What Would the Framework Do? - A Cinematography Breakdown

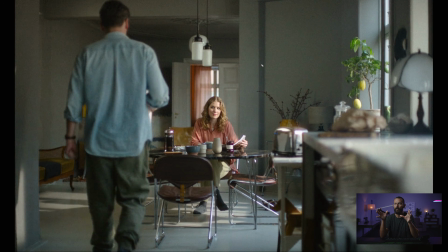239s
The single biggest decision in the look of this thing and making it easy for yourself, for the lighting team, for everybody involved to go quickly and still make it look fantastic like this does, is where this interaction is going to take place.
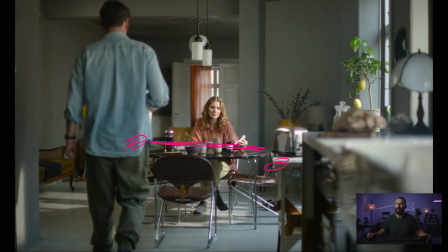252s
These two people sitting here. They very easily could be sitting in these 2 chairs, right? Why are they sitting in these 2, and why does that make that immensely easy? Well, number 1, it allows you, based on the size of the room here, to be able to shoot into the corners of the room. Also, it allows you to light from this window that we never see out of, right?
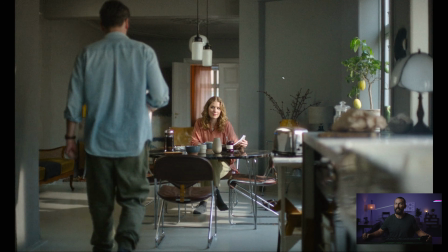271s
We get a little hint that it's there. That provides all of the key light. But this orientation, window here and action here, and action running parallel to the wall that has the window, right? That is the single most important thing.
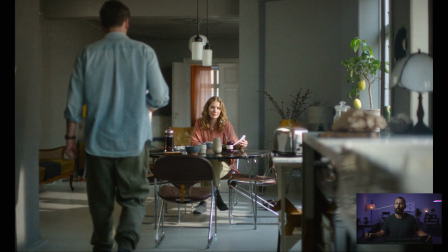286s
If you take anything away from this video, if you're going to do a sit-down little breakfast chat like this, or any sit-down, could be people in office, could be people anywhere. People like to sit, right? It's a thing. If you're going to have 2 people sitting across from each other, and you're going to be taking pictures of it, 24 frames a second, this is probably the orientation that you want to make it as easy as you can.
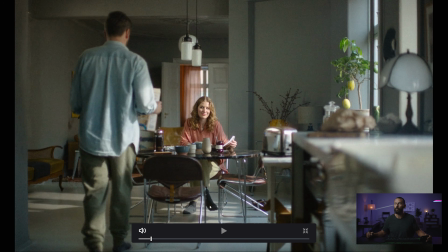304s
Now, why is it easy? Because we never see this window. We are allowed to pump as much light as we want.
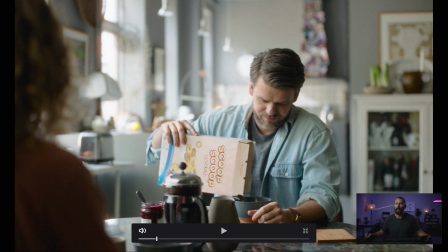310s
So then we have full control over the exposure in the background because we can either pump more in here or pump less. We don't have to pump the entire room full of stuff. We can concentrate on a really, really small little area.
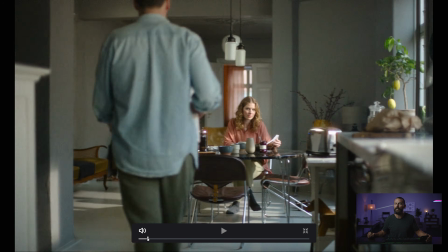322s
But that means you cannot be looking ever at that window or else the gig is up, right?
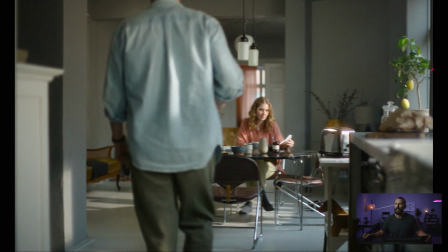327s
If you sit him here and you sit her here, she's gonna be getting all front lit, he's gonna be heavily backlit, and then you're gonna have to massage the levels, which is really, really difficult.
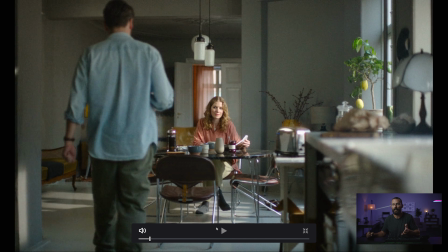335s
You don't wanna make it difficult on yourself, especially if you're terrible, right? And if you're watching YouTube videos on cinematography, the chances are you're terrible.
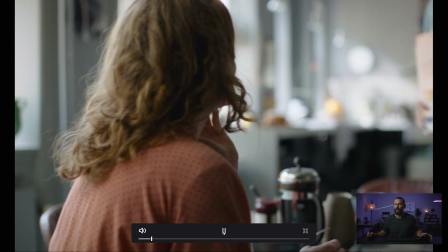342s
So I'm trying to help you to be a little bit less. And I'm also speaking to myself, thinking, what would I do?
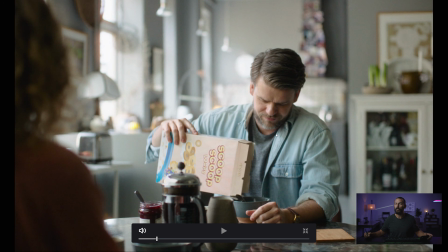347s
I'm not very good. This is probably how I would do it. So you sit down and immediately you see big key over here. Because of the orientation of the room or the action inside of the room, this is the L right there.
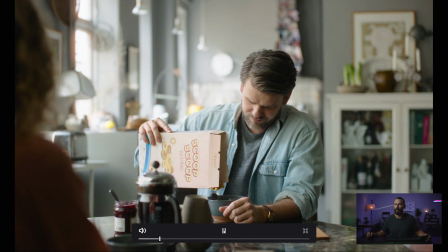358s
And then from here, right, let's talk about the lighting on him when he looks up. All right, look away from the cereal box.
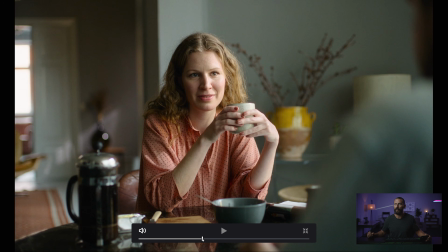364s
None of this matters. Let's get to the back and forth conversation. Here we go. Boom. Okay, window over here that you can't see. Neg on this side. Little tiny bit of hard light there. Why are these things important? Layers in the background. The more layers, the more three-dimensional the image looks.
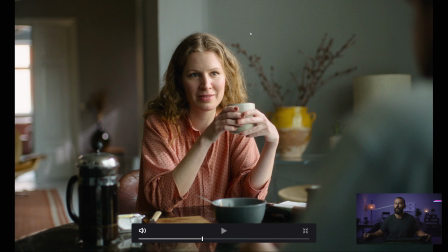380s
The more non-white walls, right? You don't want white walls anywhere because that kills all of your shape. This is a different shade. If you were to flip this image over to black and white, again, you want different tones across the entire image.
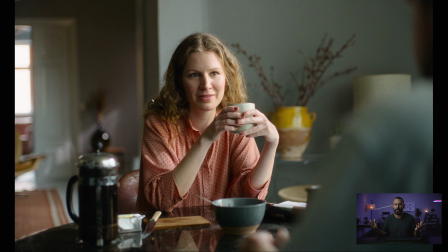392s
That is what down here is getting. That is what all the production design here is getting, right? As a cinematographer, you're showing up, okay, maybe you pick them to sit in this spot, maybe you pick this light over here, maybe you pick the exposure back here for the windows and you set the stop on the lens, but you're not bringing in this vase over here. You're not picking the colors here.
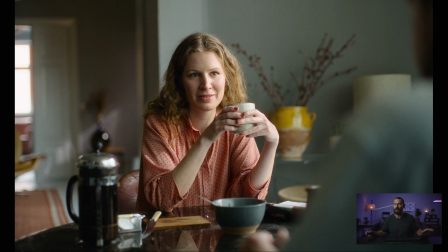411s
You should be involved in those conversations, but really a lot of it is art direction, production design, makes it look this nice, then costume, wardrobe, to get the colors right? This nice blue looking into the shadow here because we're on this side of the line, right? The light is over there. These two are here, we're on this side. It is this easy.
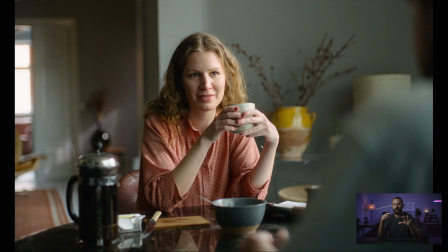430s
As soon as you make that one decision and it works and all of the coverage plays out so that you never ever see that window, right?
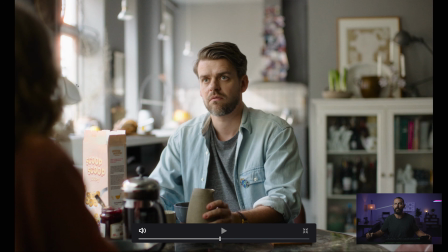437s
We never want to see that window. So what's happening here is, let's say this is a real location over here. You can have a gigantic 8x8 inside here. You can push level through the actual window itself. And then here, you've got an 8x8, nice big magic cloth.
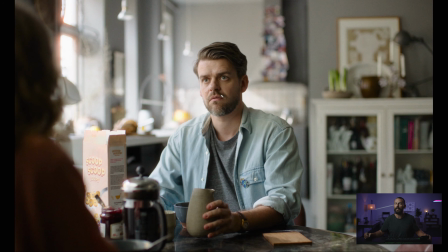451s
Then you put some neg over here and you just beautiful, beautiful light happening there. And it's really easy to swap sides, right?
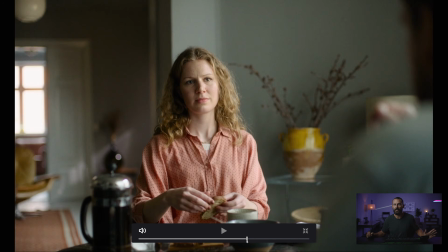458s
Not only does it look nice, but in terms of efficiency, look at that, boom, for getting the job done.
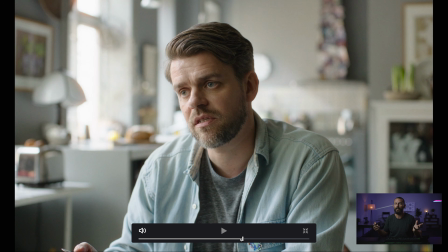463s
I mean, that is a good looking image, right? Okay, it's a little bit hot, right? But these are decisions that you're probably not involved with if you're the cinematographer at that point.
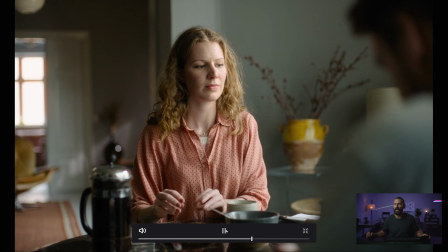469s
You could easily make this into a Bradford Young style of commercial if you just lowered the levels, take a little contrast out of it and lowered the levels.
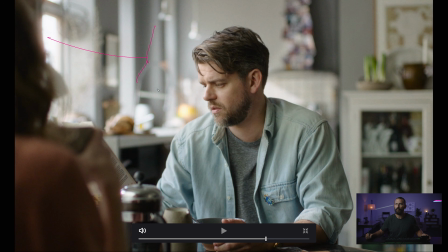478s
But even more important than making it look nice, okay, yes, depth, right? Really shallow on the frame, creating interesting things in the background.